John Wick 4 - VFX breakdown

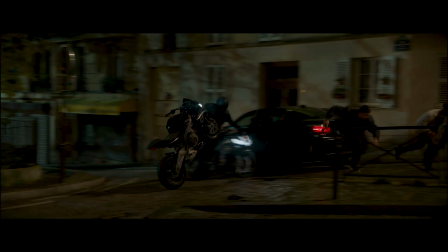[0:00]
Under the hood of John Wick 4, there were 1,500 visual effects shots and hundreds more shots enhanced with special effects throughout the film.
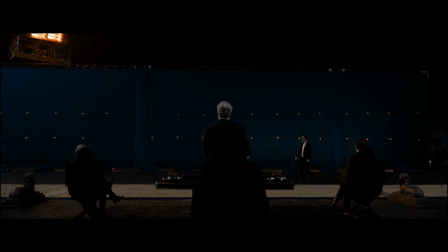[0:06]
The scene at Sacre Coeur was shot night for day. The footage was made cohesive and altered to look like sunrise.
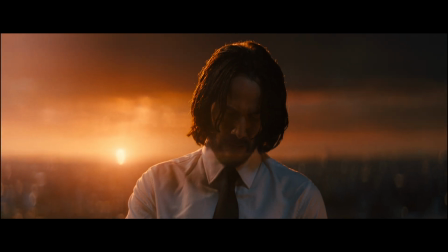[0:12]
The DOP used RE alpha anamorphic lenses. Aberrations and artifacts were added to the CG to create the imperfect look and feel of the lenses.
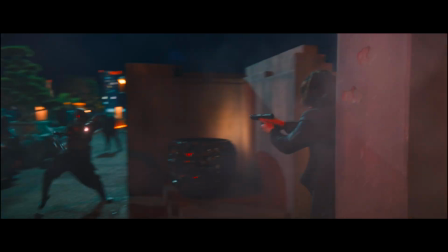[0:19]
All muzzle flashes, smoke, debris, bullet hits, and blood were added in visual effects. The director worked with editorial, giving exact timing and placement for all hits, resulting in templates for the vendors, taking out the guesswork.
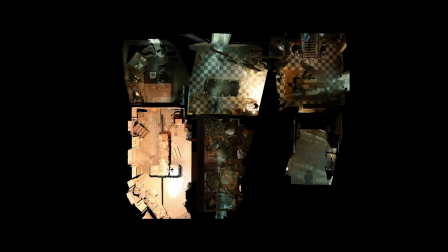[0:30]
This workflow was taken to another level on the top shot. The top shot is a single wire cam shot giving an overhead view of John Wick fighting bad guys in an old Paris apartment.
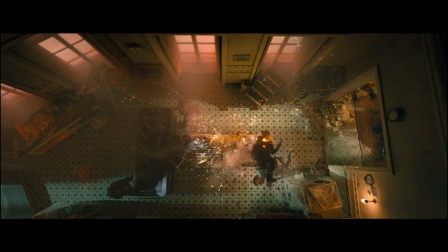[0:39]
The director wanted to recreate a real-life video game view.
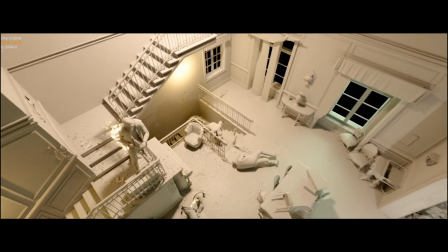[0:42]
The final result was hundreds of CG effects simulations, a separate mirror element shoot, a CG environment reconstruction, CG fire, and a CG John Wick reflecting in the mirrors.
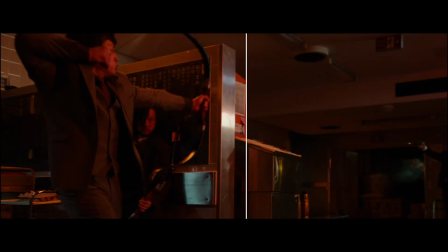[0:51]
All swords in the film had blunt tips, needing extensions. Arrows were added in visual effects, with the director giving demonstrations of precise holds to match to.
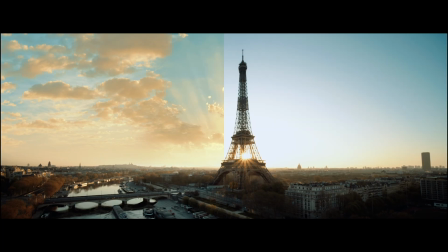[1:00]
Supporting visual effects were added throughout the film, whether enhancing skies, adding smelted gold, or making the skin brand gooey,
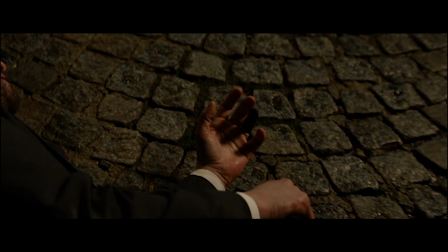[1:07]
assisting the crazy stunt work, or adding a CG finger nub anytime we see John's ring finger.
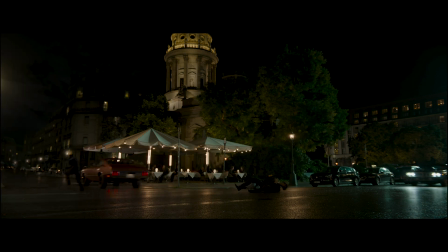[1:11]
The Barracuda chase was filmed in Berlin and made to look like Paris in post. The neon sign on top of the Osaka Continental rooftop is all CG.
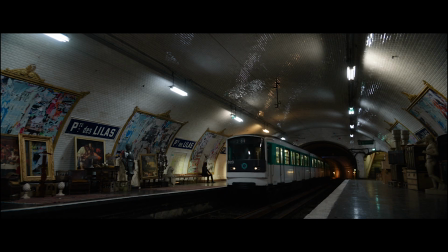[1:19]
The director has an uncanny eye for detail, and every pixel has a purpose. There are surprise details added throughout the film.
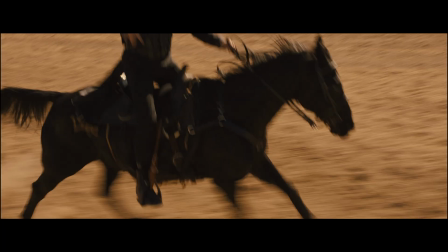[1:26]
Epic locations were enhanced in John Wick 4. In additional photography, the Jordan location was replicated and added.
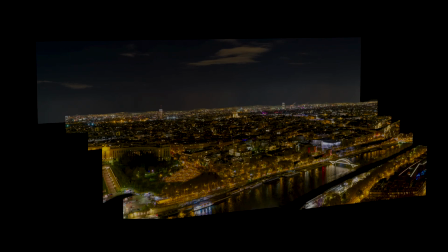[1:32]
The Wuxia radio environment on the top of the Eiffel Tower was shot over green screen. The visual effects team added the Paris skyline.
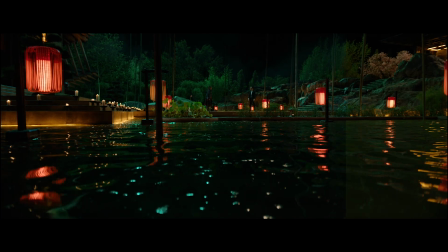[1:39]
The exterior Continental and bamboo forests were set extended. Kane's blind eyes were created in 3D.
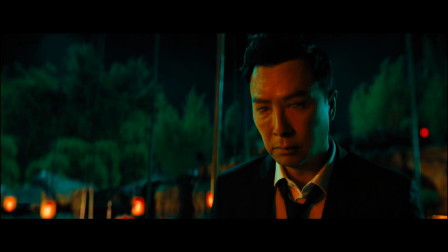[1:45]
A cloudy look was developed for him taking his own sight, along with CG knife scars added to his eyelids.
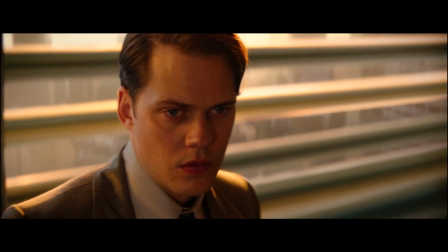[1:50]
The beloved Continental is destroyed from the Marquis' office. Visual effects added the New York view outside the windows.
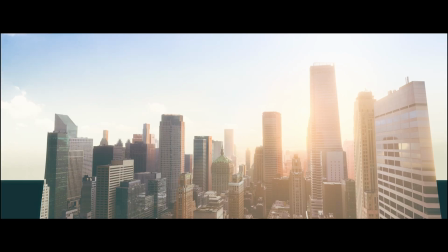[1:56]
Overcast plates were transformed into golden hour through 2.5D techniques with CG reflections. A volumetric render was used for refractive and translucent sand simulations throughout the scene.
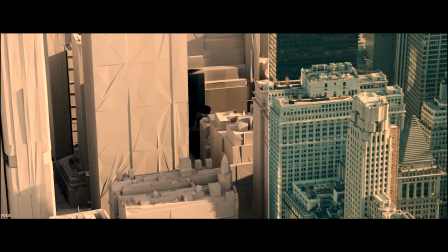[2:05]
For the destruction of the Continental Hotel, a heli plate was shot and the layout of the surrounding buildings altered to accommodate the Continental.
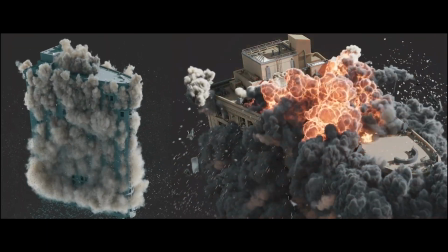[2:12]
The fireball simulation was achieved through a GPU solver called Axiom.
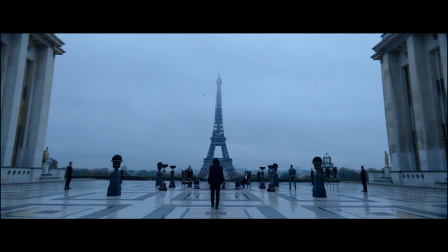[2:16]
Although John Wick 4 shoots in some epic locations around the world, it was impossible to shoot at the iconic Arc de Triomphe, where 12 roads converge at the historical roundabout.
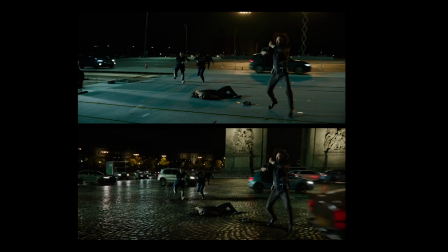[2:24]
Principal photography was shot at an airport in Berlin. Tight choreography was perfected between special effects and stunts for the scene, including a track built with padded car dummies.
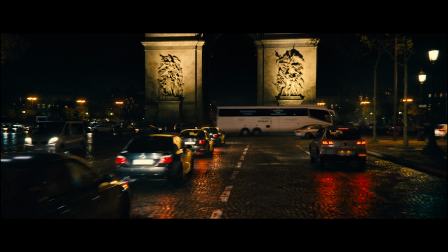[2:33]
Visual effects recreated every detail of the Arc location down to the last cobblestone. The COVID-19 lockdown presented the opportunity to 3D scan the Arc, providing a highly detailed model.
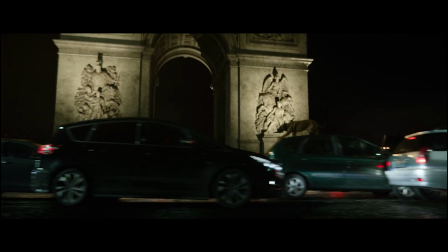[2:42]
During the scene, Tracker's dog comes into play. She attacks the bad guy, and visual effects does a CG takeover of the dog getting hit by a car.
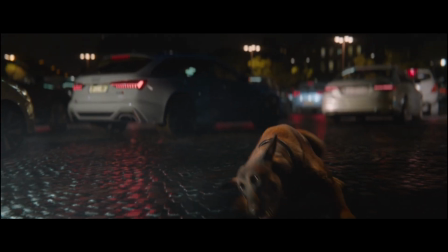[2:49]
The talented Britta, the real dog, was shot against blue screen. However, she was so happy and smiling in her performance that we body-tracked and replaced her with an angry digi-double.
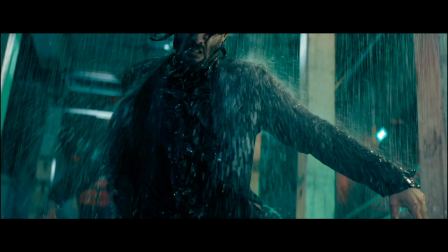[2:57]
The Berlin nightclub has notable special effects.
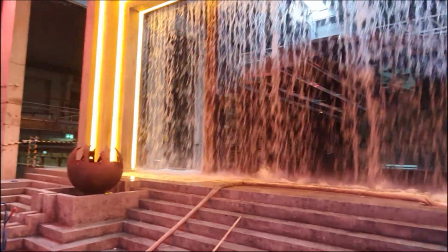[3:00]
58 water curtains ran with magnetic valves programmed to release and close, synced with the music with a single on-set control unit.
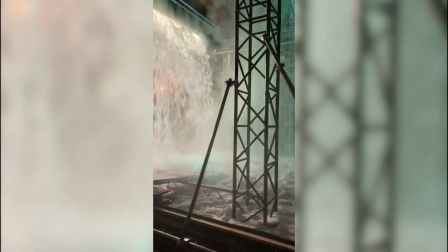[3:06]
The big waterfall released 19,000 gallons per minute. CG waterfalls enhanced the club space.
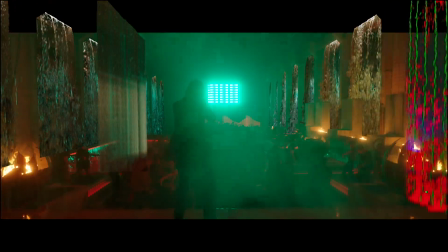[3:12]
Some had to exactly match practical waterfalls, while others were art-directed and post by the director.
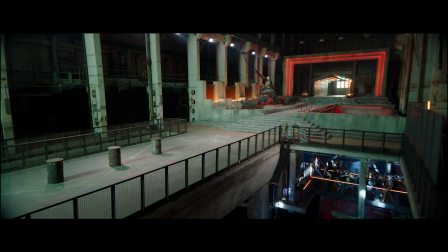[3:16]
The ever-changing lighting was a challenge to match. CG crowds of dancers were added to fill the space and complete the shots.